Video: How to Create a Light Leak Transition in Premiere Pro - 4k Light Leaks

Hey everybody, welcome into this video editing tutorial in Premiere Pro, brought to you as always by tutvid.com. You saw the title, but here's an example of the effect that we're going to create. Just like that, it's just a nice, simple lens flare transition. I hope you like it so much. There's a link in the description to a whole pack of video lens flares that are like 4K resolution, totally free. They're not mine, they're somebody else's, but I link to their site, you can check them out. And also, if you enjoy this video, please hit the like button, the little thumbs up icon. That would be amazing. Thank you so much, if you do. And also, make sure you hit the little subscribe button to subscribe to my channel, so you never miss another video editing tutorial in the future.
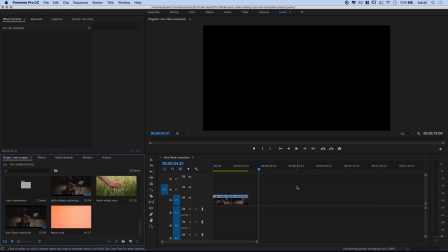45s
Blah, blah, blah, blah, blah, blah, blah. Let's check out this tutorial and learn how to create this lens flare effect, or work with the lens flare effect, I should say.
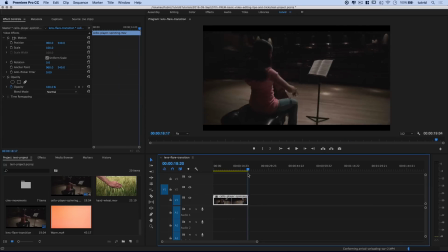52s
Now, I have one video clip of this cello player here on my timeline, and I want to transition just to another clip. I'm going with this hand wheat shot because what I want to do is if I can catch the camera movement of the cello shot Right so it's kind
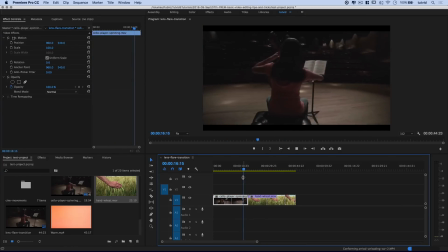66s
of like swaying at the same place where the wheat is now if I just watch through this This camera is panning or swinging around just
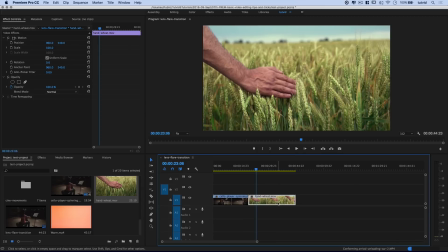74s
as this camera pushes And this camera is way way too slow So what I'm going to do is take my rate stretch tool here And I'm just going to cut the size of this clip down and it's not going to cut the clip down so much as As it sort of crunches the
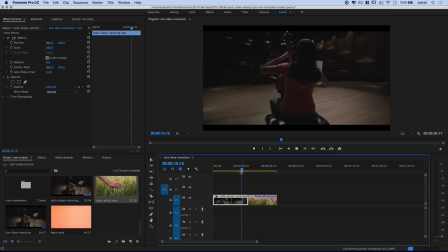86s
clip in, it's going to speed it up. So hopefully we're going to match the timing a little bit better.
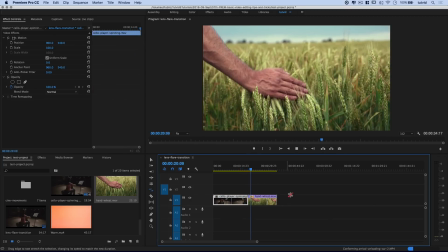91s
So as that clip comes around, boom. We just come right in, and we've got the guy's hand moving through the wheat.
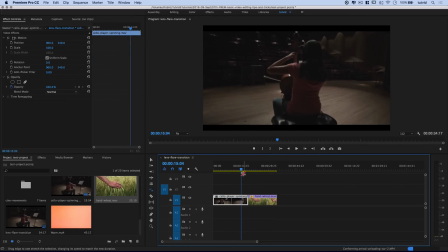96s
Now we can continue tweaking and adjusting this until the cows come home. That's not the point of this tutorial, though.
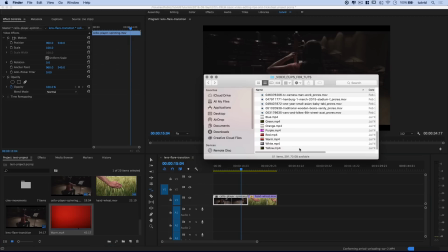101s
The point of this tutorial is talking about this here, this lens flare. And by the way, here, let me see. Over here in my finder, you can see blue through yellow lens flares. And also, I believe all of these lens flares are included in that pack as well. I'm just going with this warm.mp4 though.
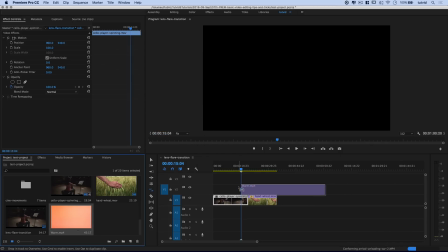115s
I'm not messing around with anything else. Warm.mp4, I'm going to drag it out and place it on the video track above my current video clips. Now, I'm just going to scrub through this, and I'm looking for an area of lens flare where there's some bright flashing.
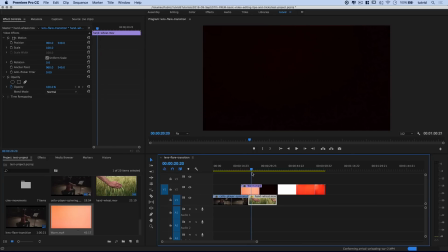128s
Because the whole point of this lens flare is just to sort of distract and play with the eye a little bit, as the camera is, you know, as the scene is switching.
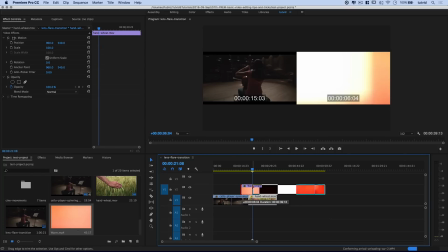136s
So, I'm going to take the edge of my warming lens flare, and I'm going to cut it right there.
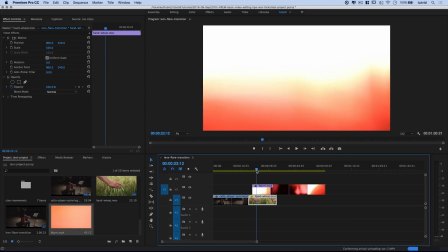141s
That actually might be too much of a bright flash right away. Maybe I'll – where do I want to go?
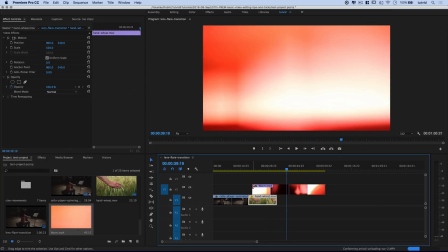147s
So much to choose from. You know what? I'm going to come out here and choose one of these bits. So I'm going to crunch my lens flare all the way in, and I'm going to go with this bit of lens flare.
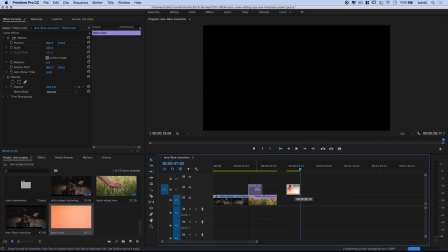156s
Just right about there. That's probably plenty for a transition. Now I'm going to drag this above the transition between the two images.
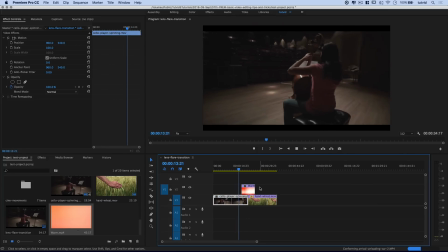162s
And you can see I get this just bizarre, not so great looking, just, whoa, what's going on here?
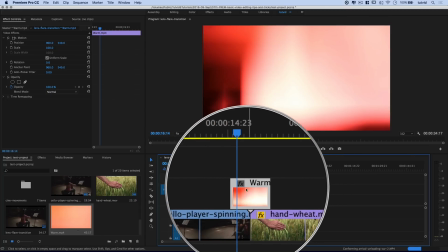168s
So what we need to do is select that track, the warm flare bit of video, and we're going to set it to the blend mode screen.
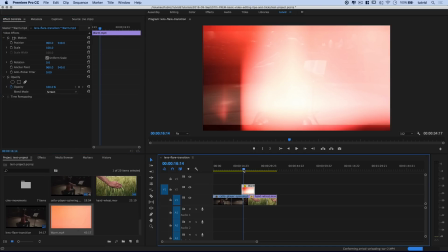176s
So screen is right there, and what this is going to do is it's going to knock away all of the black and just preserve the warmth of the lens flare.
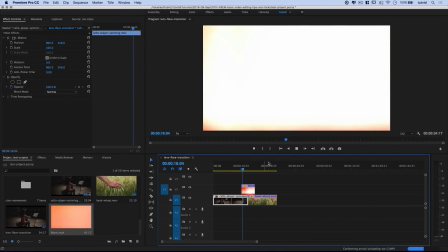182s
So now if I watch it, just right off the bat, it's going to look quite a bit better, because I get this huge bright flash, and then the frame is going to switch.
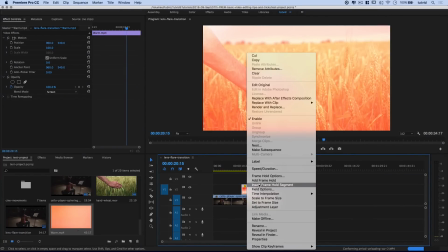191s
Really, I should probably right click on this, go to speed duration, and reverse this, because that initial super bright flash that happens, I should probably want that to happen, and as you come out of that whiteness,
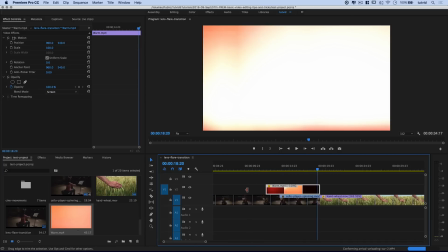202s
all of a sudden the frame has changed, right? You see that? Let's just nudge, I'm going to zoom in using my plus button on my keyboard, I almost said plus icon, plus button, and I'm going to use command or control plus my right arrow key to just nudge this clip forward or down my timeline just a couple notches,
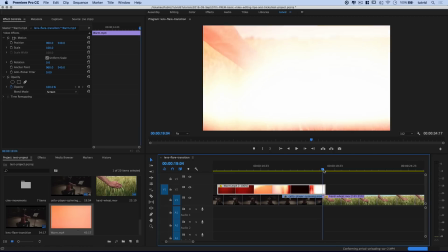220s
see, just like that, just nudge it right down. So when it comes out of that bright flash, boom, we have that wheat. So the lens flare kind of explodes and we come out of it and boom, we have the wheat. So pretty cool. Lens flare kind of starts out here, messes around, and then we're going to transition right into the wheat.
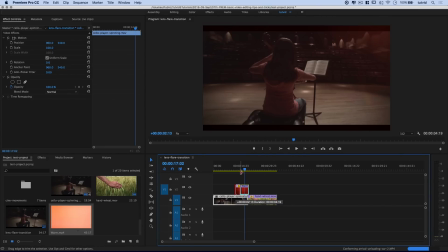236s
Maybe that's a little bit too much of the lens flare happening there.
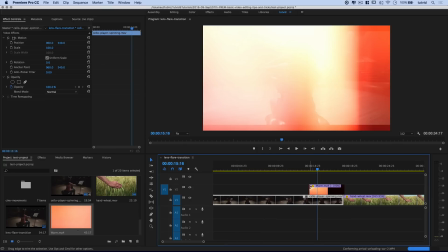238s
One of the things that I do like to do with a lens flare transition like this is throw a little fade onto the very beginning of it and sometimes onto the end of it as well.
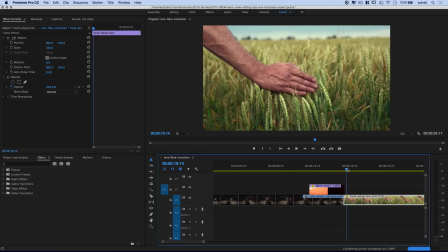246s
In this case, I don't think we need it on the end because as the flash comes right out beautifully to the hand going through the wheat.